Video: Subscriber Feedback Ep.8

Hey guys, Ian here. Today I'm bringing you another episode of my subscriber feedback series. This one's number 8, I think. Again, I've just chosen the 5 beforehand rather than you having to go through me picking them all.
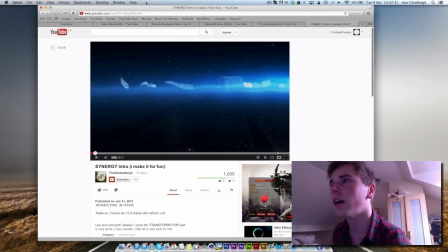So I've got them all open here, and the first one we have is
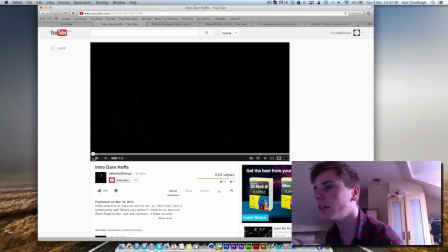the Der Hofer intro by Mags Design. And this is it here.
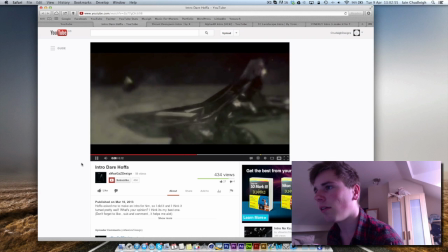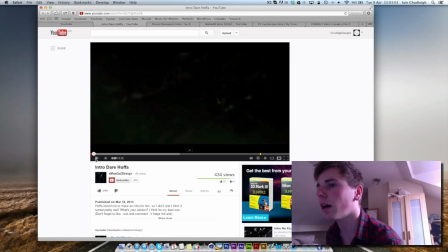So first of all, what I really like is the music. It works really well, and also love the slow motion,
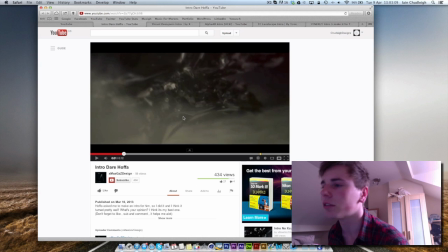but I think After Effects or YouTube may have destroyed the quality a little bit. So it may have been worth rendering out, well, you could go up to 1080 I guess.
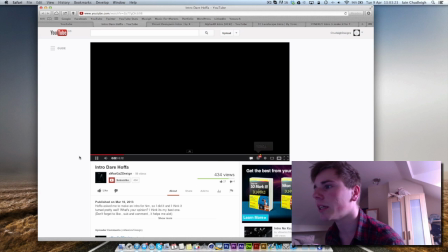Just worth rendering out the higher quality. Gonna have to refresh.
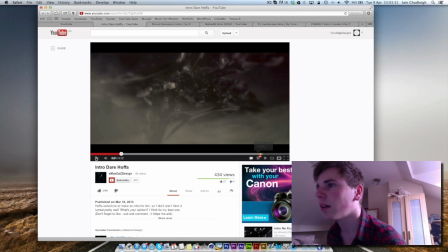Just to get that extra detail in there. I think you may have used Twixtor or some sort of slow motion, which isn't that great at doing slow motion, especially in kind of intros.
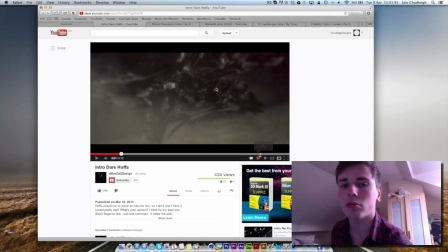So it might be worth actually keyframing it all in Cinema 4D, and then you'll get this perfect slow motion. But I really like the atmosphere, and I love all these little pieces flying across the screen.
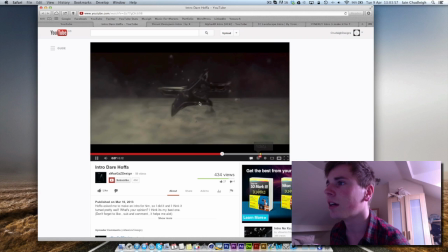Really nice camera angles and nice materials, and it all works really well, especially this bit here.
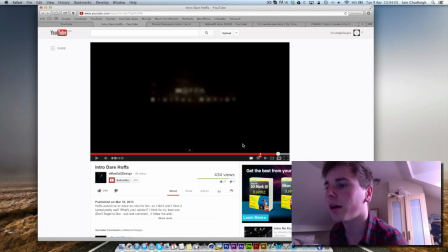Maybe the text is a bit too blurry, but other than that it's really great, so well done.
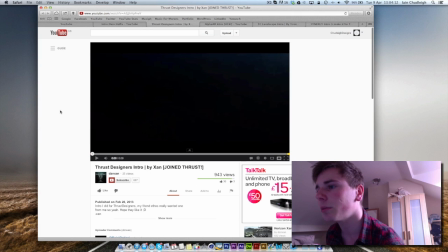Next we have Thrust Designs intro by Zan. I think I watched this a while back.
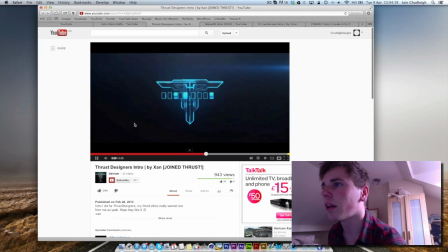I really like the materials, and the colours are really nice as well. What I would have liked is
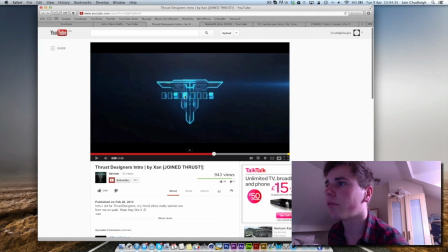when the text appears, it rotates kind of not around the very center, so the only way to really do that properly is keyframing each one individually, or splitting them up and putting them inside of a fracture object,
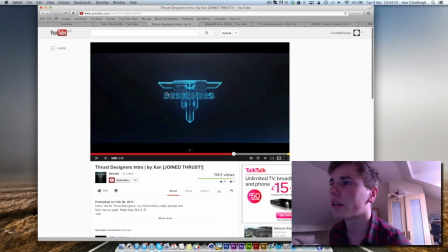and that way you can rotate it around the very middle rather than from the front, which I believe it is. But it looks really nice, and nice kind of glow around the edge, gives it a nice whole atmosphere,
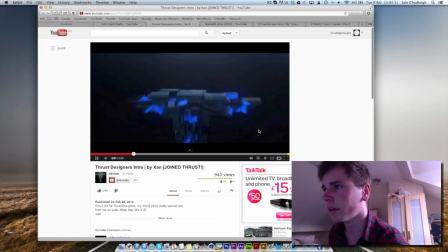and it's not too long, not too short, and so it works really well. It's a shame the sound's quite overused.
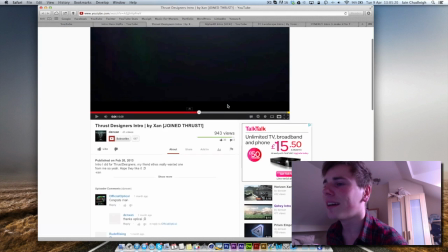The twitch is crazy, but yeah, sound design is nothing I can really comment on because mine's awful all the time.
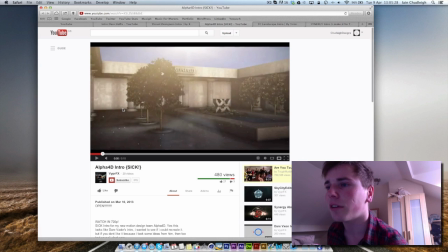So yeah, great job. Next we have the Alpha 4D intro by, guessing it's Viper FX.
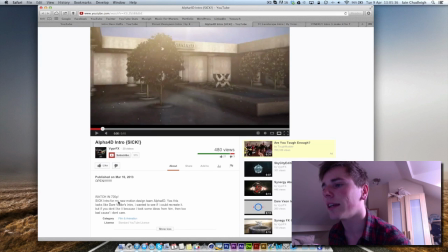Now I've seen this kind of thing before, and I think they said it in the description, the Der Vader's intro, which I believe it is.
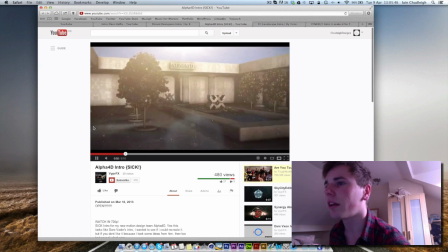But yeah, if you're just recreating it, there's no problem. I really like the little particles around the edge, and the whole atmosphere is really nice.
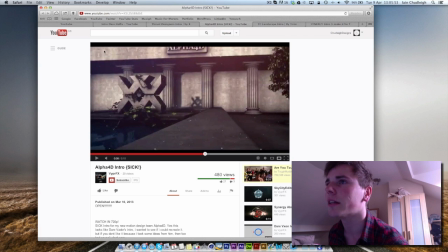Love the flare, and when it goes behind the building it disappears, really natural.
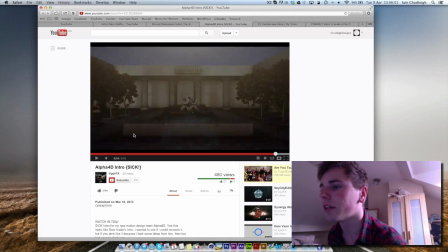Really nice scene all around. I don't really know what you used for the trees, but it looks really nice.
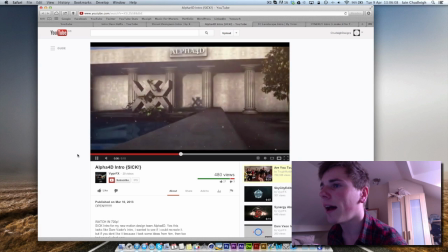The ivy on there is really nice as well, and you got some great reflections in the water, making it look realistic all the way through.
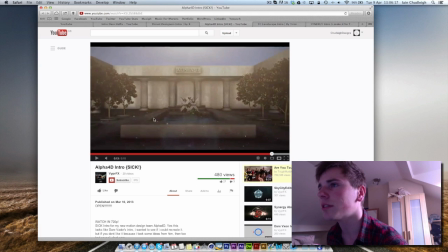If I had to point out any flaws, maybe the sky needed a bit more cloud, or just something a bit extra, maybe some sort of roof, but overall it's really nice, and a great job on that one.
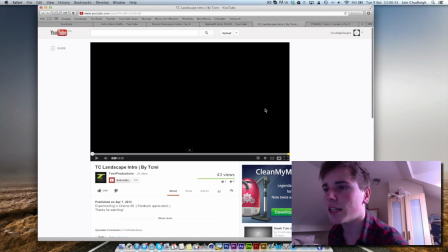So next we have the TC Landscape intro by TCMI,
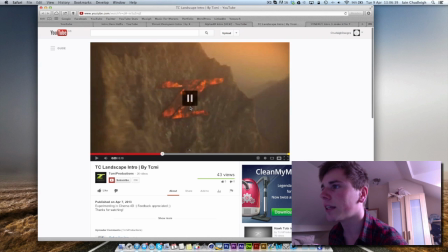and what I really like about this is your scene, especially with the sky. Everyone seems to go for kind of blue sky.
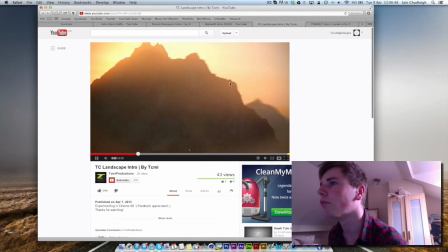You've gone for this really dramatic red sky, or red sun even, or orange, I'm not sure, and it looks really nice.
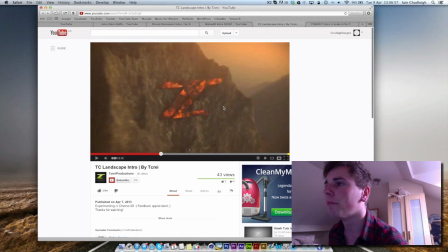Love how it kind of bleeds over the landscape. What I would have loved though is for this the camera not to have just stopped here,
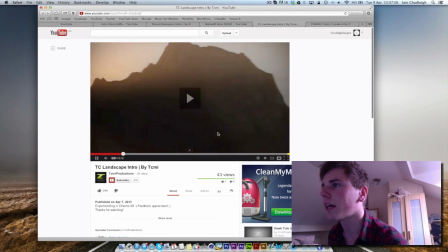because it makes, like, this is a really nice animation here, rotating around.
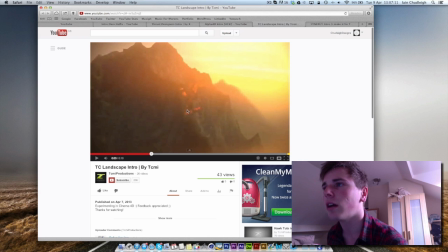It would have been better if it just slowed down, but continued rotating a bit.
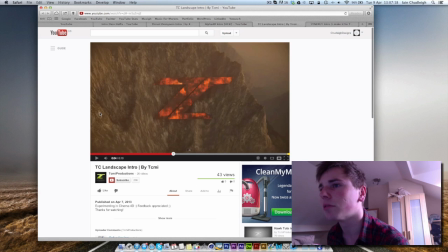And the texturing on the landscape's alright, but unfortunately the logo looks like it's just been thrown in there. So maybe a different texture, because this doesn't really look like it fits in,
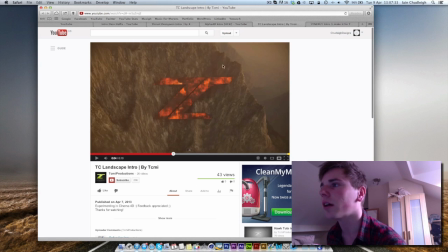especially because you got this almost realistic kind of mountain range, and then this kind of just thrown in the side. So maybe you could have done it as like a rock formation, kind of dug in or out with a bit of deformation, so it kind of looks like a bit more jagged around the edge.
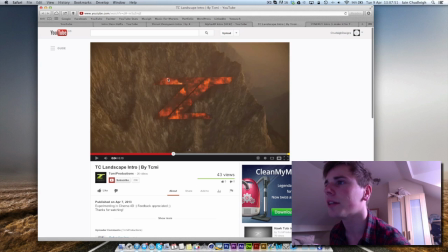That may have looked a bit better, especially because the texture on this is quite low quality as well. So maybe you needed to change the tiling up a little bit. But overall it looks nice. Maybe a bit of a cap on the edge as well, just to get a bit of highlight like you have along the edge there.
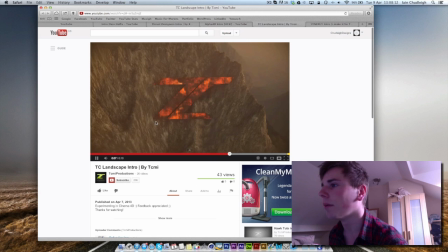But overall really nice. And the camera kind of stops for 5 seconds and then fades out.
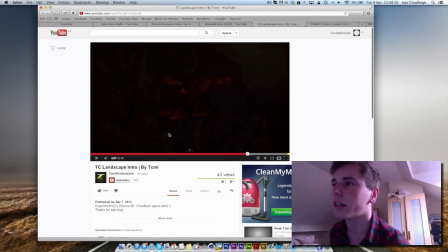So it's a shame that happens, but the start's really nice. The reveal is really nice. Just a little bit more work on kind of finishing the animation almost.
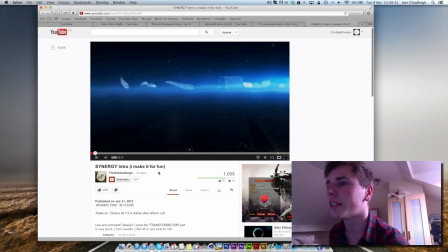So finally we have the Snenergy, I believe it is, intro.
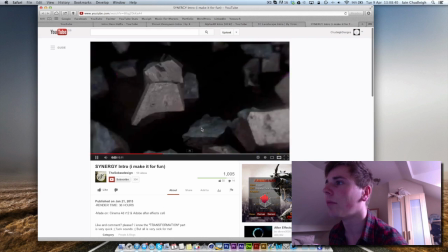And I watched this before and I really liked it. Like that whole reveal is really nice.
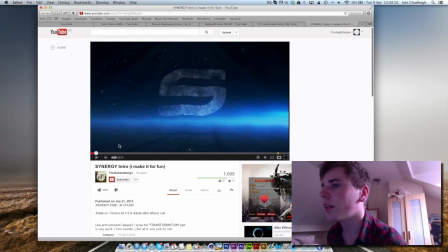Really nice and kind of well timed. The only thing I don't really like is just how much this flare flickers. Really over the top, but that reveal's so nice, how it comes together. Texture's really great.
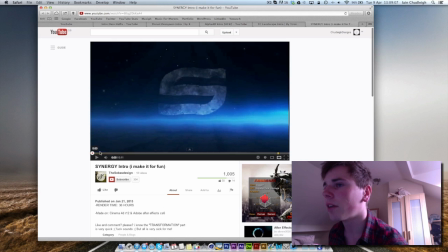Yeah, overall I really like it. Kind of reminds me of, like this part here reminds me of
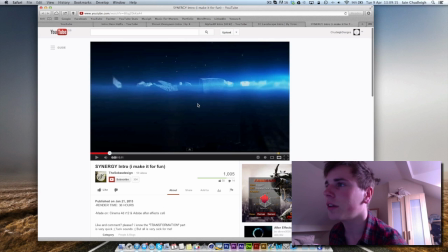I think it was one of the old Darth intros, where the pieces are on the floor and they all come together. It's a shame that like it kind of goes from like a floor to stars, because it doesn't really look like it fits in that well, but this looks really nice.
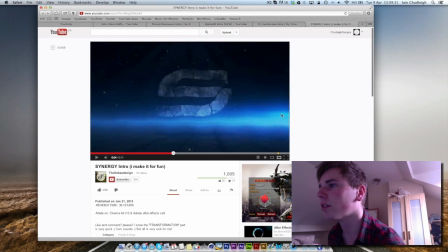Love the glow here, but maybe it's a bit too dark, you can't really see it too well. The flare kind of takes over, but I love how you've left the pieces not completely together to give it this more kind of broken up kind of
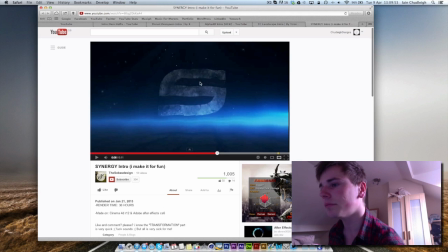ground feel to it. And yeah, it looks really nice. Maybe the kind of turbulent wave is a bit unnecessary, and I like the reveal here, but maybe it's kind of a bit different to the rest of the intro.
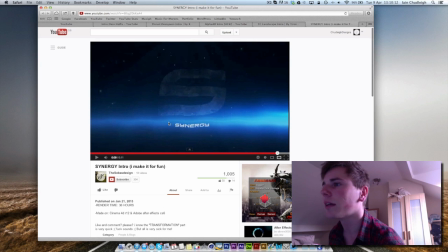It doesn't really fit in that well, but it's really nice. And yeah, the turbulent displace, it's a little bit over the top. You can see you actually have a proper wave on there.
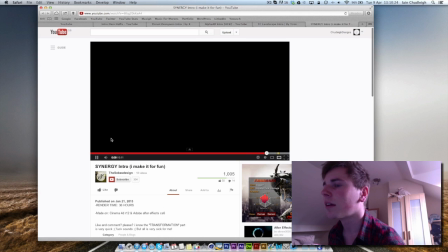And if I'm being really picky, the text and the logo fade out at different times. But other than that, really nice. Like as I said, the pieces coming together works really well. Some people don't do it great, but you've pulled it off really nicely.